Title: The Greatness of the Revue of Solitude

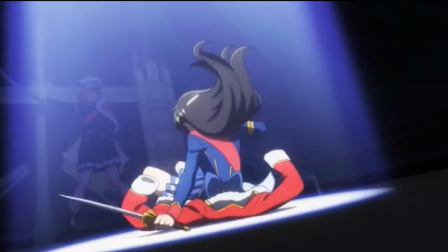(4:08)
Unfortunately, she still isn't strong enough to beat the top student, and loses her shine as a result.
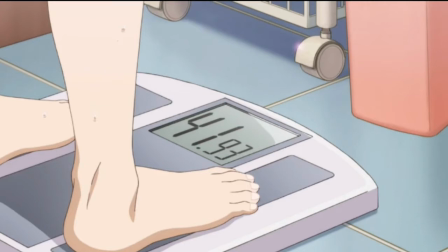(4:14)
From this point on, Hikari feels cold and lifeless, and she can't remember why she even came to the school in the first place.
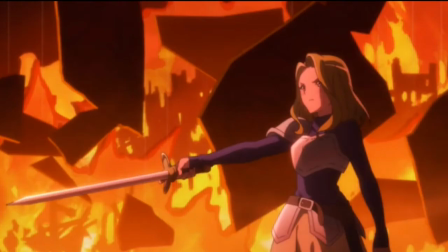(4:20)
During a performance, she wonders where her love for the stage went, why she doesn't feel anything standing on the stage,
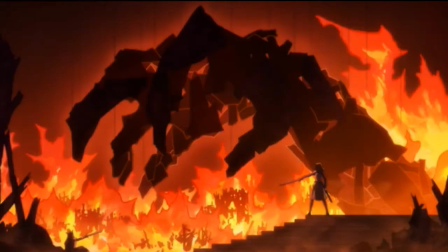(4:26)
and in the end, she collapses, completely forgetting her lines and ruining the show. She had become so engrossed in the competition of the Revues that when she lost, she felt like all she had worked for meant nothing.
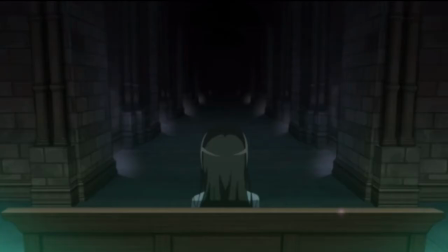(4:36)
The top star was the only role left that mattered to her. Hikari searches for the answer to her longing, and she suddenly remembers it, her promise to Karin.
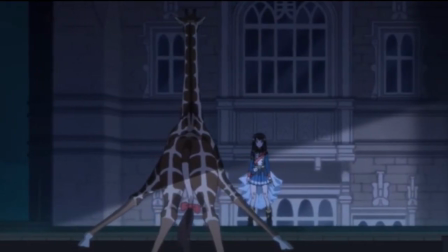(4:44)
Hikari feels terrible for forgetting her promise, and confronts the giraffe about regaining her shine.
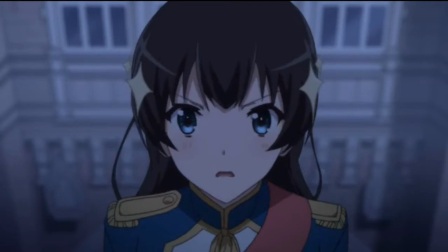(4:50)
The giraffe is impressed by her resolve, so he sends her to Seisho Music Academy in Japan to see what new results could come from this unexpected turn of events. The curtains fall, only to swing open with a blaze of fire, and the revue of solitude begins.
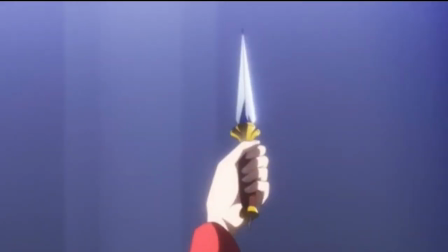(5:03)
Hikari's introduction acts as a callback to her failure at the performance in London, as she drops her dagger to the ground.
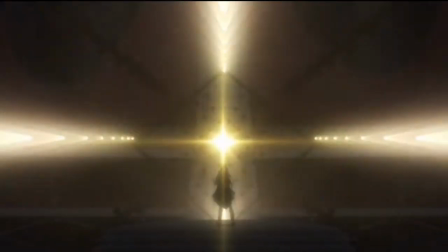(5:09)
Still, she fights on for Karin's sake, and the lights shine her iconic star, Beret.
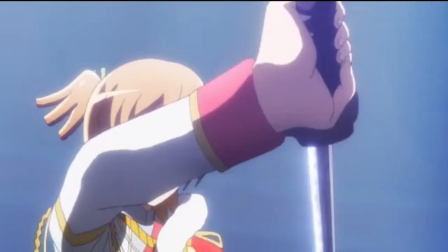(5:14)
Meanwhile, Nana enters without an introduction, simply appearing from the shadows and drawing her katana.
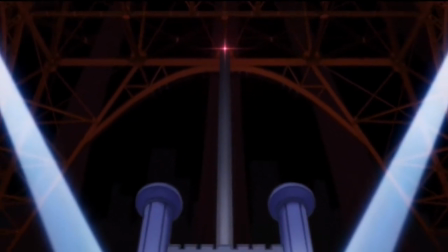(5:19)
This silent entrance perfectly captures Nana's goal in this fight, to slip in and remove Hikari without a trace so that everything can return to the way it was.
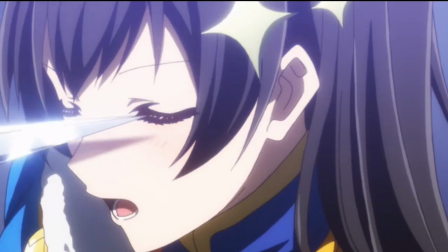(5:28)
We return to Hikari's home turf as the London set rises onto the stage, and the beautiful music for this scene gets a moment to shine.
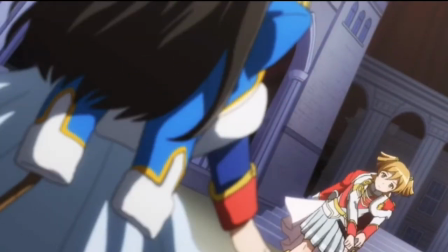(5:35)
Hikari and Nana begin their fight with some amazing choreography, but Nana remains eerily calm and comforting throughout this confrontation.
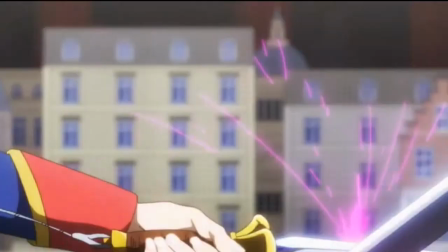(5:42)
She references Hikari's dagger, which used to be a full-length sword, and assures her that she will never let her feel pain like that again.
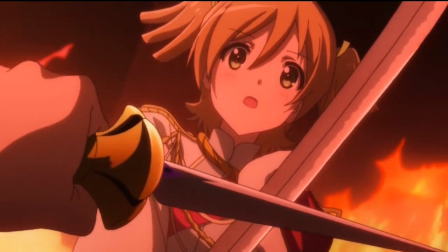(5:49)
Nana becomes more aggressive as Hikari resists, and flames begin to surround the stage. Nana argues that her time loop is the only way to protect the stage girls.
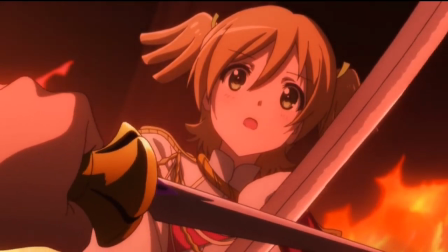(5:57)
If she makes the choice for Hikari, she will never have to know the pain of losing Karin.
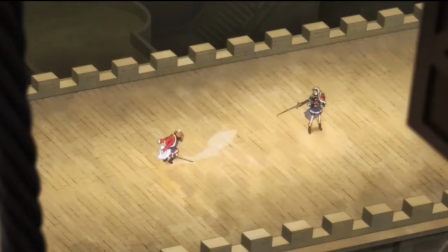(6:01)
We then quickly cut to a review between Karin and Claudine, and Karin reaffirms her resolve to do anything to fulfill her promise with Hikari.
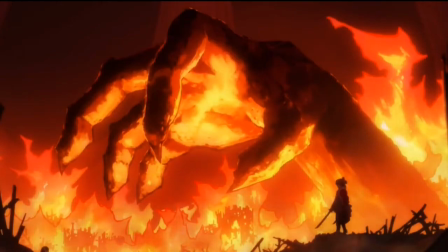(6:09)
Unfortunately, Hikari isn't looking so good in her review. The flames have now fully engulfed the set, and it mirrors the performance from earlier where Hikari lost her shine.
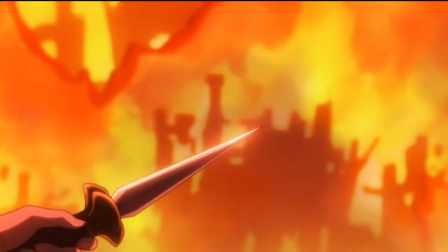(6:17)
As Nana closes in, Hikari tries to raise her arm once again, but she struggles.
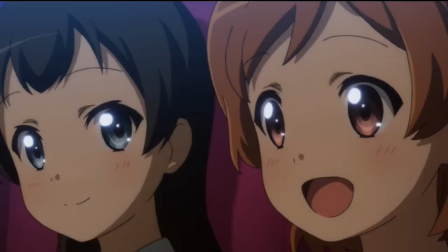(6:21)
Hikari reflects on her promise to Karin, and remembers how her desire to perform with Karin is what made her the stage girl she is today.
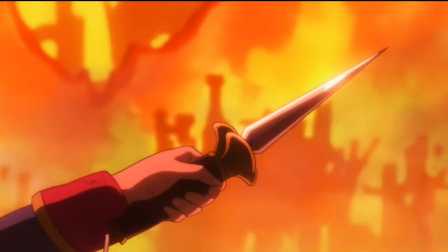(6:29)
We then learn Hikari's true motivation for participating in the auditions. She wants to protect Karin from losing her shine to the top star.
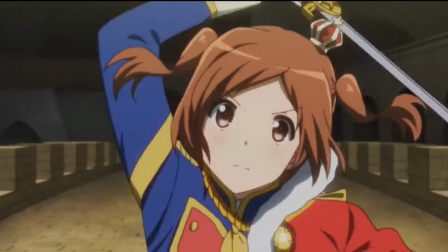(6:36)
She knows that either Karin will win and steal Hikari's shine from her, or Karin will lose and have her shine taken from her by someone else.
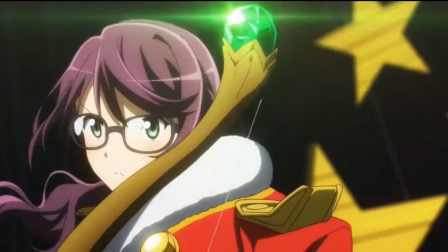(6:43)
But if Hikari wins, she can shoulder the burden of giving the shine to power the top star all on her own, and Karin will never have to know the pain of losing her shine.
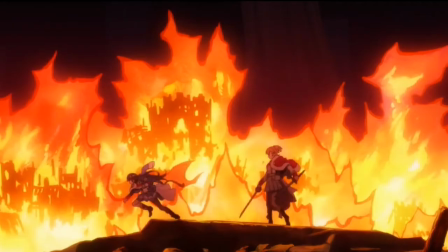(6:52)
Still, Nana does not agree with this reasoning and believes she should be the one who gets to decide for everyone else.
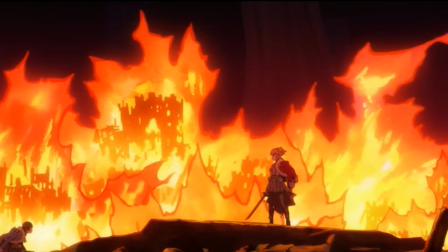(6:58)
She remains strangely emotionless and firm, but in a way, it's expected, as Nana has been keeping up appearances around everyone for as long as she has been enacting her plan.
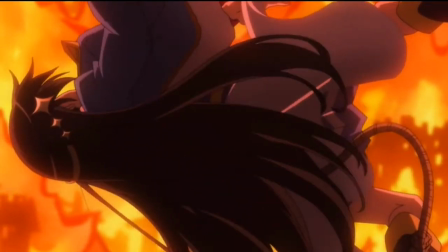(7:07)
Nana strikes Hikari with a particularly hard blow, and it seems like she's down for the count.
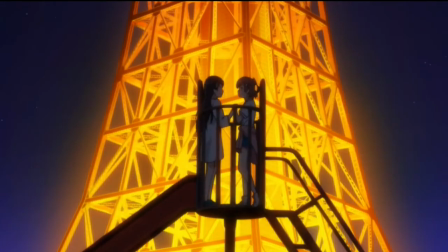(7:12)
But, in anime fashion, Hikari remembers at this moment Karin's promise that they can reach the top star together, and this reinvigorates her to continue the battle.
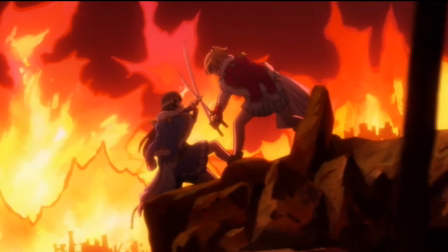(7:21)
Hikari has been trying to game the system this whole time, hoping that she can save Karin from a tragic fate and still play by the rules.
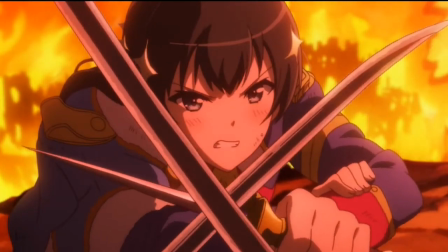(7:28)
But Karin wants to change the system outright and find a way for both of them to shine.
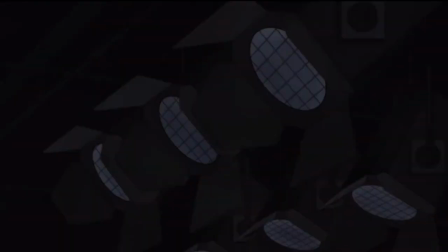(7:32)
In the battle, Hikari never seems fully sure that this solution will work, but Karin's optimism is infectious and it gives her the strength to knock Nana back.
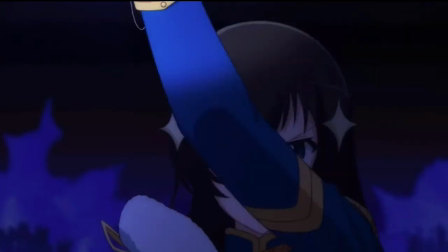(7:41)
Suddenly, the lights turn to Hikari's blue. Hikari now holds her dagger high in the air with confidence as the blue lights strike it and imbue it with a new form of magic.
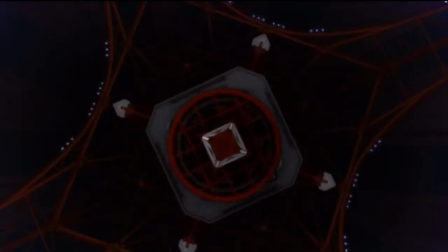(7:50)
As the new dagger shines, the music roars with triumph. Tokyo Tower, the show's symbol for Hikari and Karin's promise,
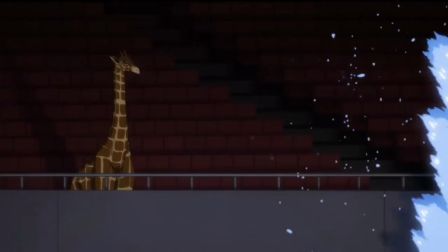(7:56)
smashes into the ground in an absolutely magnificent scene and unleashes a flood of blue waves onto the stage.
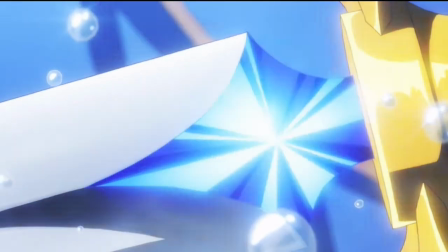(8:03)
The orchestration for this moment is the most beautiful piece of the song, and it gets my heart racing every time I hear it.
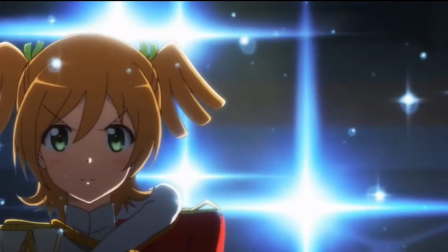(8:09)
Hikari and Nana face off on level ground, and they charge at each other just as the waves crash over them.